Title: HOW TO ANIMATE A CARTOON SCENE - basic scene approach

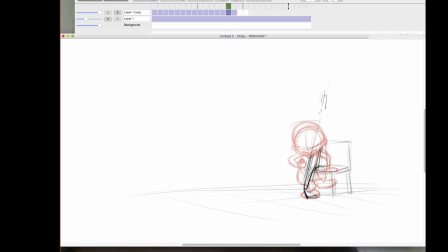2577s
Straight for the leg. What I'm looking at here is the push off of the foot. I know that's a key element to this pose.
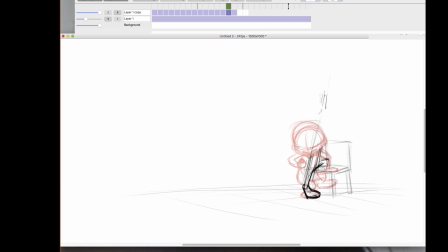2598s
There's the bottom of the torso. Right in there, let me see. Make that a straight. That's the arm.
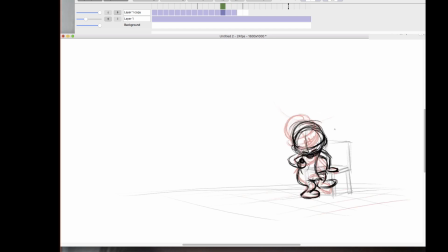2617s
Main thing to notice here, honey, is that I'm flipping back and forth. Right now, what I'm doing is I'm feeling the drawing. Okay, this foot, like the hair that you did on the character, this foot is dragging.
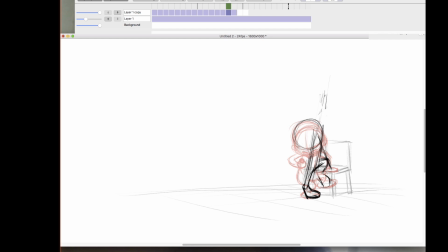2638s
So I'm going to have the foot come down this way, like the hair you had done. The shoulder is pushing off.
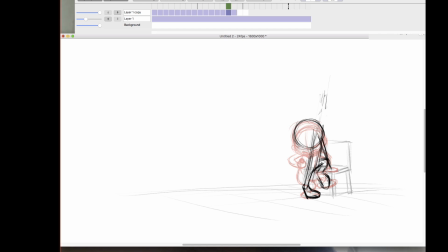As he's coming up, there's the torso.
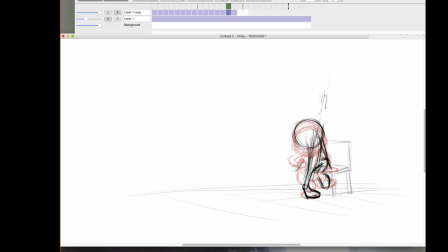2668s
Counteraction. He comes up. We're going to see the bottom. Maybe even over here more. Yes. That's the center line.
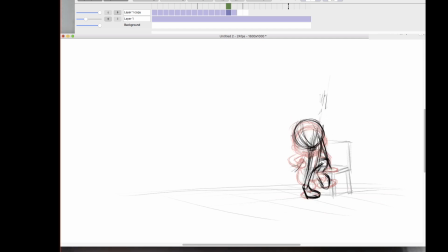2681s
We're not going to see hardly anything of him because the head, like the hair and the foot here, is dragging behind. And I'm right now, in my body right now, I'm feeling this.
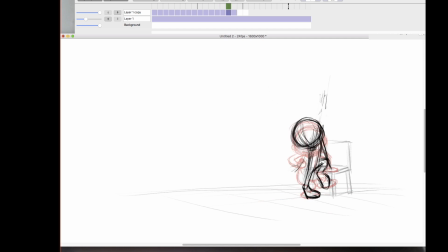2701s
It's like, oh, I can feel that push. There's that push off that arm. There's that push off this leg. And then right now, the character is only thinking about
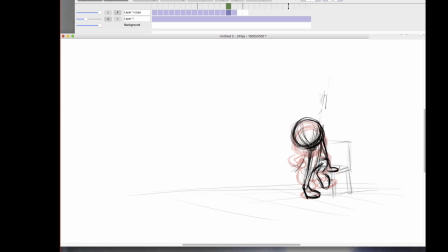2721s
getting up on that chair and bouncing up on that chair. So we got this action coming up here, pushing the thrust stuff there. We got the drag on the head, drag on the foot, and then the counter action of it going up.
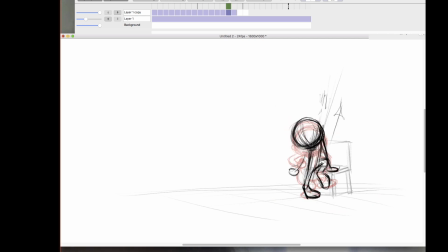2737s
This hand is going to go down. See how that makes it, it gives it a snap right there? Yeah. Okay. So here's the character. I'll draw the object in there, but I'm not really even caring about it.
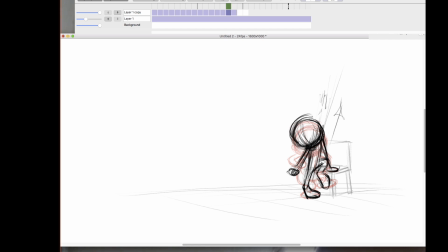2757s
Just to keep them somewhat in character. We're going to see the top of the hat, but I'm not worried about that either. I'm just worried about trying to get this movement and this action to work correctly. Okay.
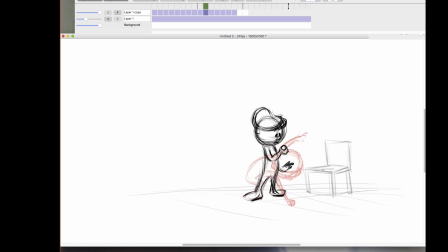2777s
And all this, understand, like right here, when I go back into all this, it's all going to be smooth and pretty. I already know that. I don't need to see it as of right now. We're going to go back into it.
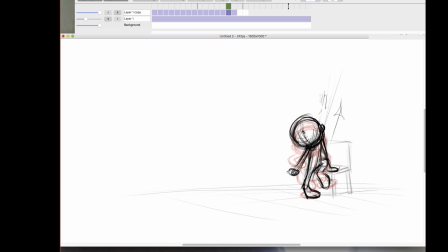2790s
But the harder part of this scene was getting them from that pose over to this pose. So, now, there it is. Add drawing after.
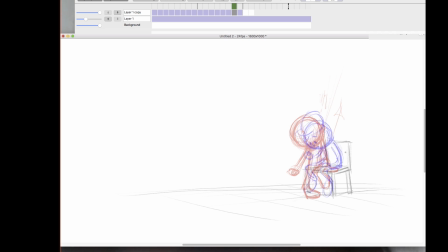2805s
And now I can take a look at the pose that I'm going to be working into. So he's going to come up and there's going to be